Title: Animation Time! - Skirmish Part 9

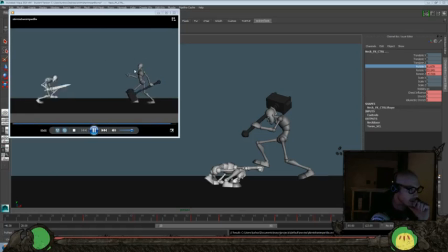3291s
So I think we time this stuff pretty well, so it reads, you kind of know which character to look at and when. So we have this slow moment here and that slow moment, but then we have that big move on the fingers.
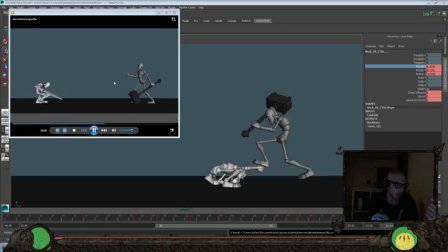3308s
We want to exaggerate that so that the eye would know that that's the busiest thing there to read, so everything else is kind of just keep alive at that point. So you have still a little bit of movement from this character here,
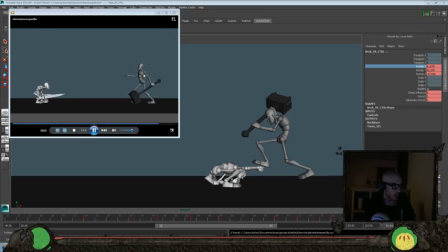3322s
but the big thing is just going to be those fingers, and we might even exaggerate that a little bit more by doing something with the
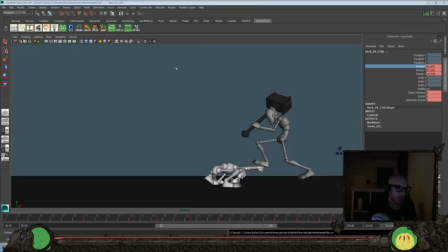3330s
hand as well. Let's do that. Try to just exaggerate that even more if we can. So we could go,
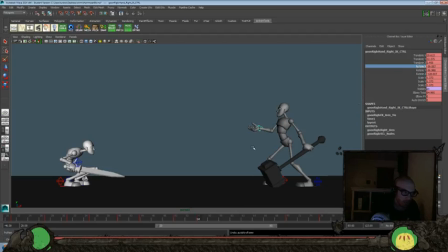3352s
or do we need to universally do that? That's all right. Look about there.
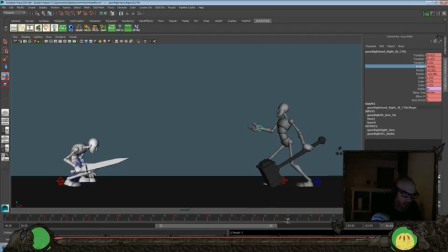just to kind of exaggerate that movement even more.
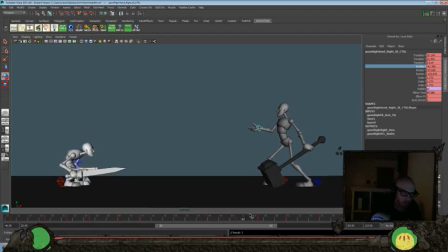Okay, and then let's play blast it and see how it feels.
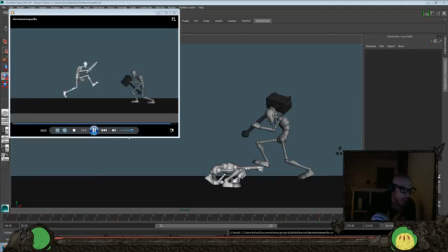3393s
Okay, so this is all kind of just anticipation and kind of a storytelling beat here to play off some of that other stuff, so we see a little bit of acting in these characters. You know, this character's egging him on, got that slow moment where his body starts to just kind of anticipate what he's going to do next. Same thing here.
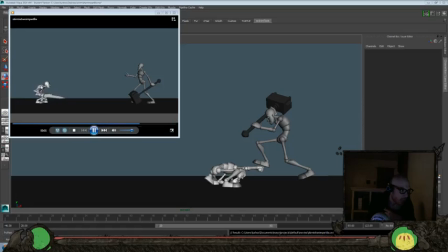3413s
All of the you got that head move, so it kind of directs the viewer's eye to look back at the other character just in case it wouldn't be slow enough and exaggerating. We have that move kind of directing the viewer's eyes where to look again, and I think that works together pretty well.
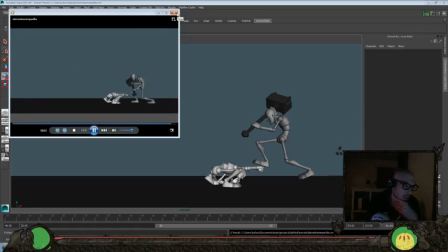3432s
So let's take a look at how it plays in the context of everything else. Still a lot of breaking down to do, but I think that we started to get that acting beat to work a little bit better, and I think it helps give the character on the right here a little more personality,
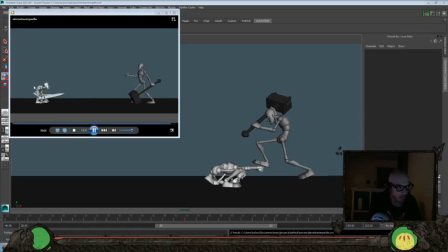3449s
or I feel like we got a little bit more personality on this character going on throughout the whole shot, and this one kind of has a little bit of a egging him on or intimidating personality, which kind of works well. I try to get in little acting bits where you can, even in action shots,
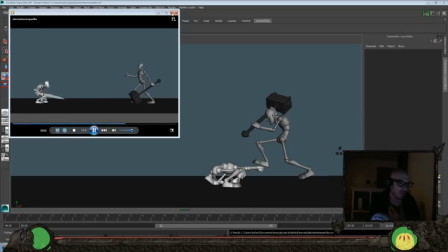3466s
just so that it helps give a better overall sense of character. So let's do a play blast of everything and take a look back at where we started, because I think we're hitting pretty close to our time for today.
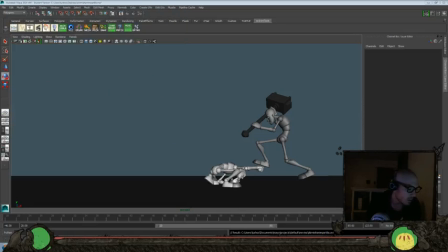3478s
So just okay.
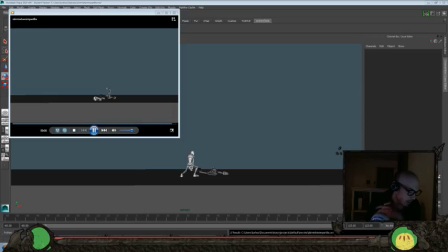3481s
I think we still have a lot of work to do on this shot overall, but there's some stuff that's coming together. Definitely have a lot more parts to do on this one. Like I said, we might take a break in the next couple of days and do something a little bit different just to vary things up,
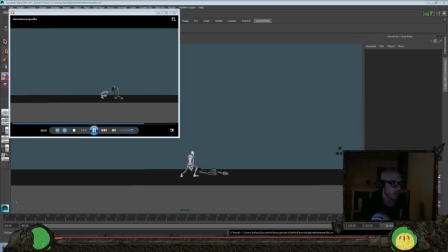3496s
and then get back in here to getting a couple days with fresh eyes on it too. Always helps. That's another thing too. If you feel like you're kind of stagnating in the shot that you're working on, you know, go take a walk. I know that sounds kind of strange, but it's something that I'm learning further on down the road,
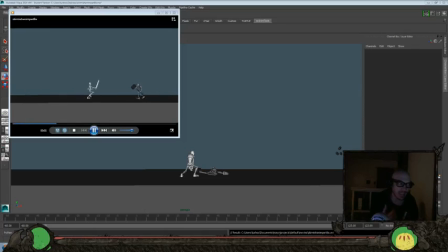3515s
that if I can distance myself from the current viewpoint that I have and come back, you know, go get some coffee or go do something different, I come back with it, my eyes are fresh, whether it does like a brain refresh or whatever it is, you can kind of see things that you might not have seen while you're in the midst of creating.
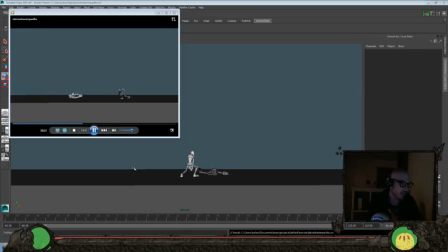3533s
So that's another good thing too. But there's some stuff that's working together.